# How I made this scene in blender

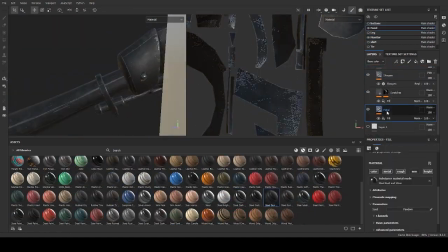4:10 Texturing is crucial in making the scene look believable and making the objects in the scene stand out.
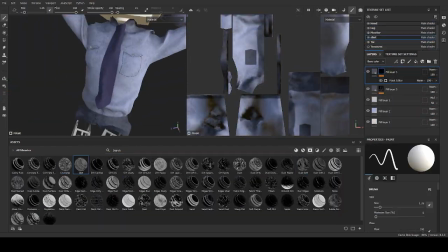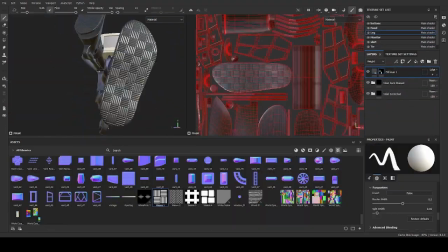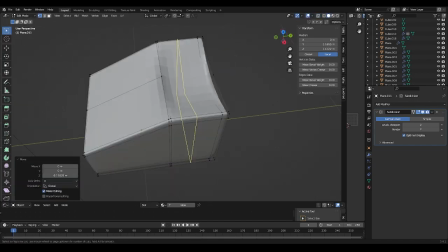4:29 I modelled the props that were planned out in the base stage like the phone, as well as some new ones.
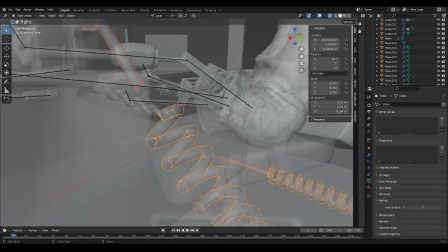4:35 The phone cable was created using the screw modifier, as well as a curve modifier to conform it to the shape of the curve.
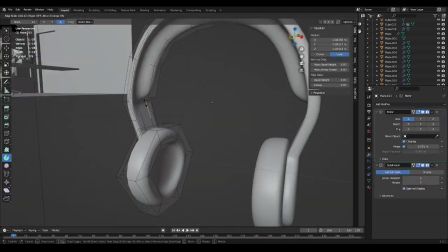4:42 More details were added like the headphones, drink cans and cups, some of which were copied from previous projects I had made.
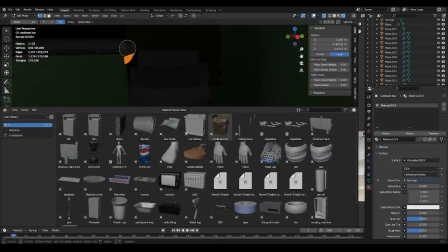4:51 The detailing stage is often quite tricky, as you have to find or make things to populate the scene in a realistic way.
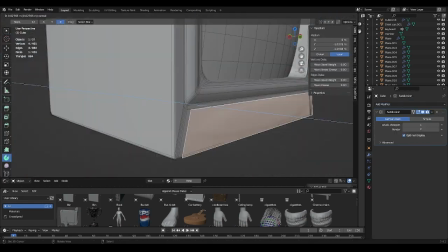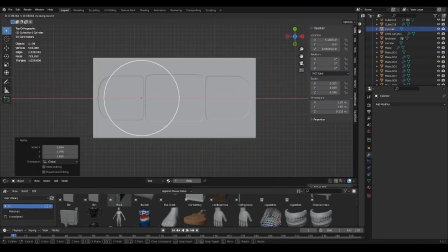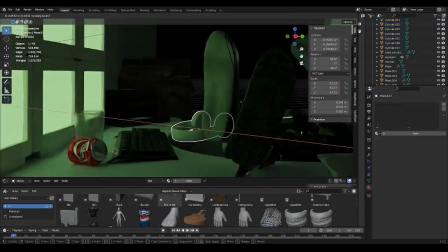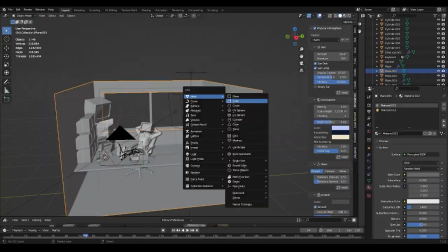5:15 I decided I want more warm lighting, so I used the sky to make a warm sunset or sunrise.
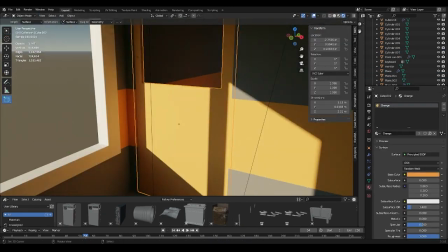5:22 With this lighting in place, the colour scheme of the rest of the scene was going to be orange and grey.
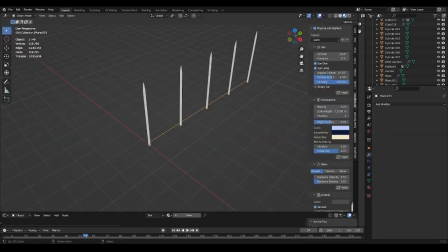5:28 Adding in a background through the window made the scene feel more real and set in an actual world.
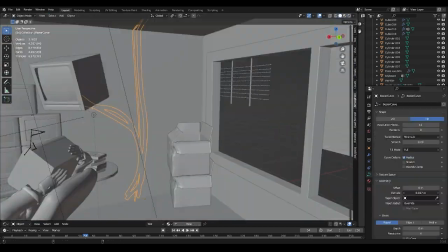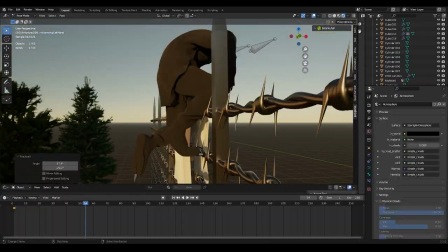5:40 I added in a second robot climbing over the fence as a way to build the world and add to the story of the image.
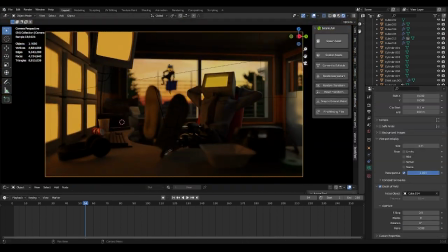5:46 Then I filled out the screens with rendered images of the robot climbing the fence,
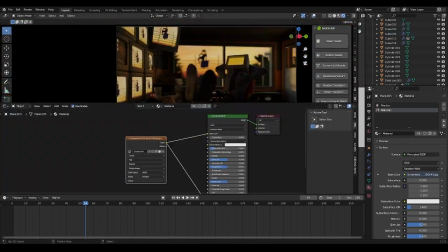5:51 and a few other random images that fit the colour scheme and would look like other camera views.
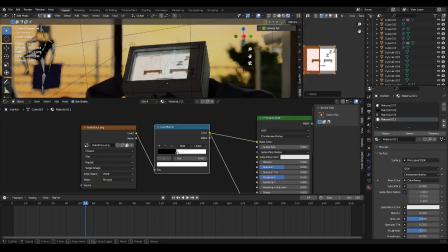5:57 I then created a face for the robot and rendered the image.
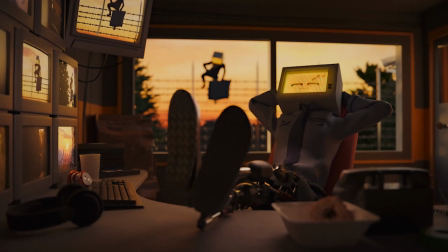6:02 The final processing was done in Photoshop, using filters and adding things like grain, vignetting and glow.
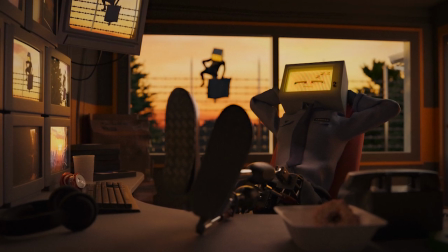6:09 And here is the final image. Thanks for watching.